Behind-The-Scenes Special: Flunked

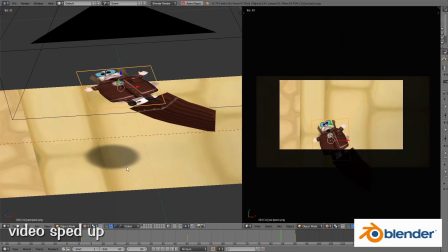509s
This traditional 2D animation technique was easy to set up and animate in Blender.
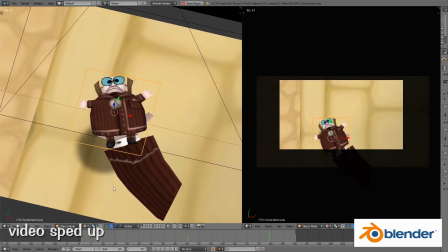514s
It also provided great results.
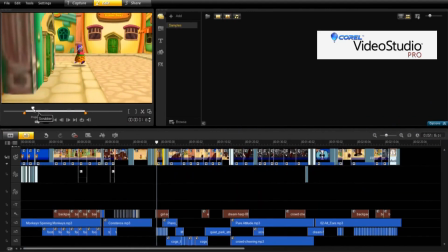522s
With all of the video shots recorded, it was time to put it all together with video and audio editing software.
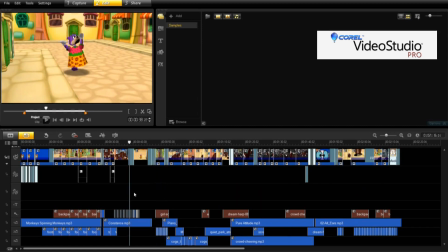529s
I placed the video shots in sequence using layers in the Corel Video Studio software and made adjustments.
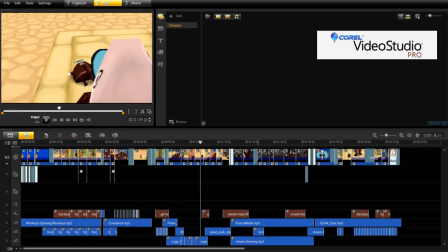536s
Some shots were cut short in length and others were left out entirely for the final cut.
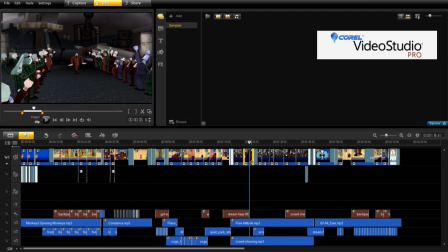542s
I made editing decisions based on the idea of keeping the length of shots to a minimum, only to tell the story and mood at that moment. Extending video shots just because I had the recording saved would have ruined the flow of the story.
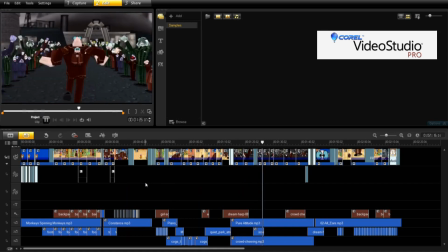556s
Adding music and sound effects from the game files and those that I found online was also part of this final process.
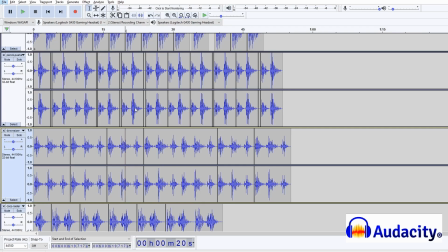566s
I used the Audacity software to edit audio files.
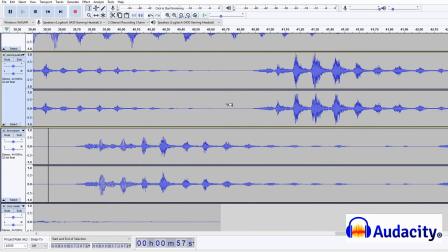571s
To get the cog laughter sound effects, I modified normal laughing sound effects found online into robotic-style voices.
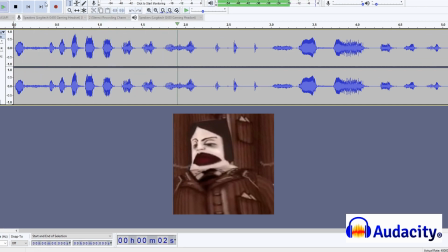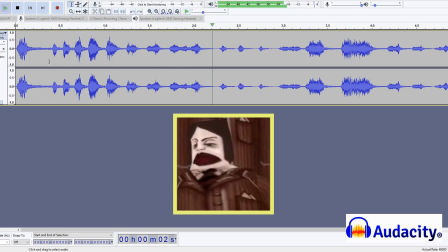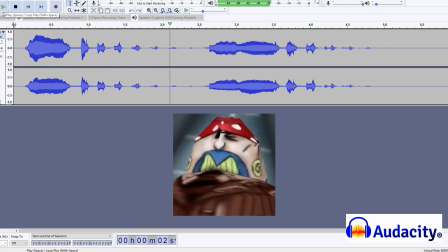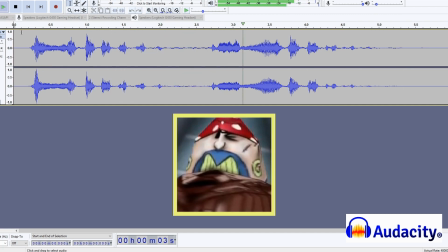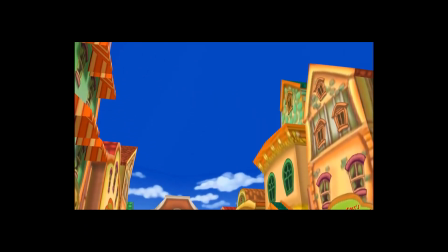608s
The final result from production was the short story video I posted online.
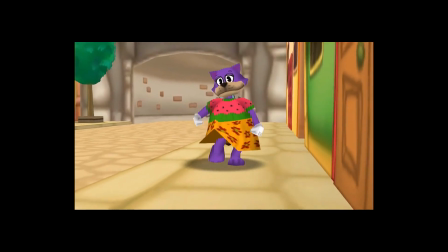613s
I wanted to show a young, new toon walking along happily to get her task done.
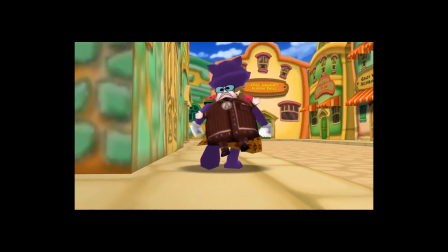619s
Showing a close shot of the Flunky backpack as a hint to its importance to her and the story.
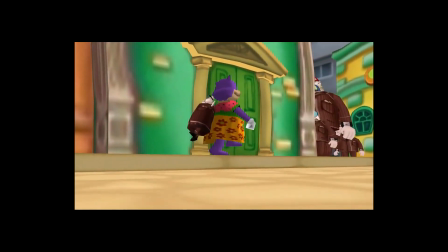624s
I was careful to keep the cogs out of the shots until the last moment and picked angles so that the audience knows she's in danger before she does.
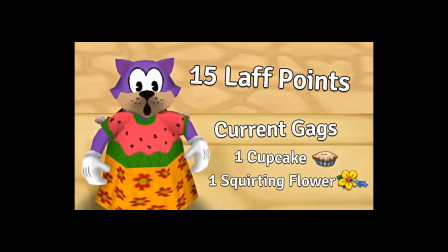633s
By showing the cog and toon information, we know she's not ready for this battle.
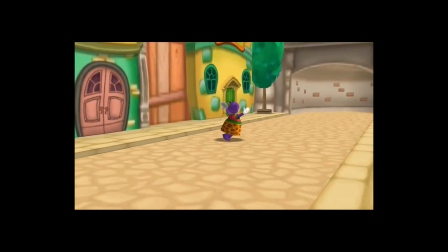638s
A quick pause helps convey a thinking moment on what to do next. With her screaming animation, voice, and camera movement,
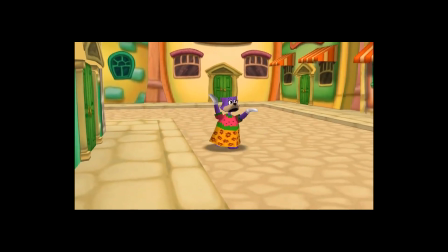647s
I hope to get the audience to focus on her reaction and not realize she left behind her backpack.
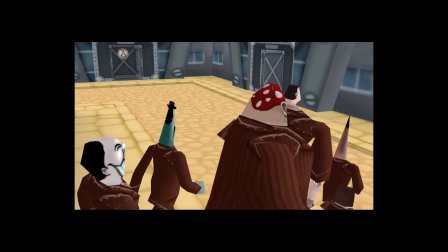653s
The next shots were also purposely set up to hide the Flunky and backpack until the reveal moment.
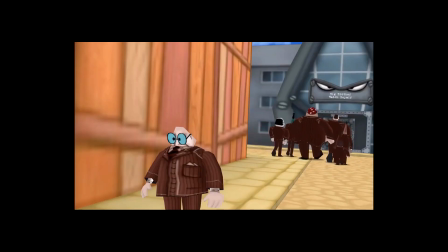660s
The Flunky is frozen, staring at the backpack. He's never seen anything like it before.
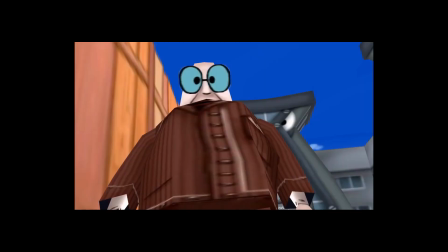666s
He believes his dream of becoming the most popular and cool cog is attainable with this backpack.
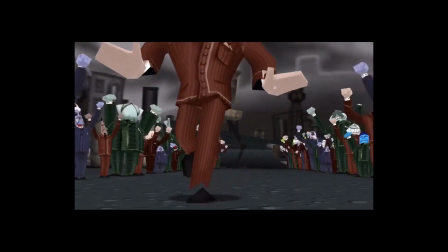673s
No other cog has toons crafting merchandise based on them.
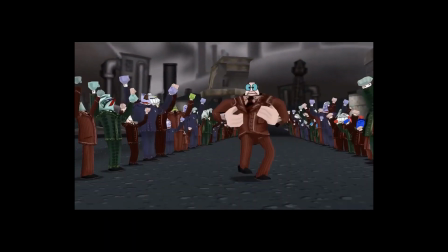677s
This was the perfect opportunity to showcase the unused cog swag walk and dance animations.
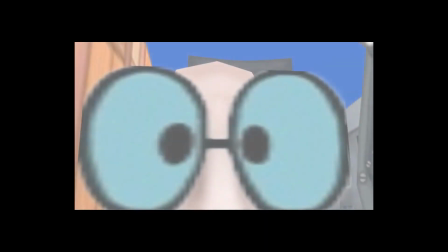683s
It was important to reveal the Flunky's life-changing moment and end in an uplifting mood.
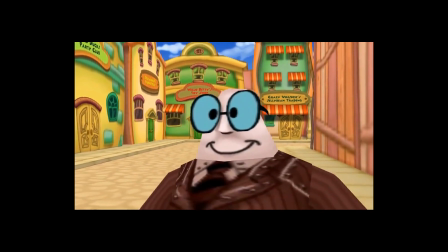691s
I was happy to see my vision come to life. I hope you enjoyed the video.
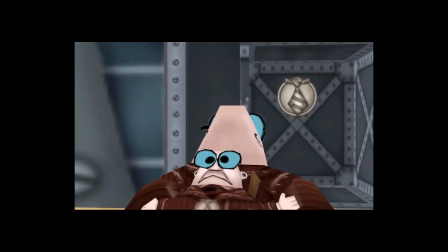696s
Stay tuned-tastic.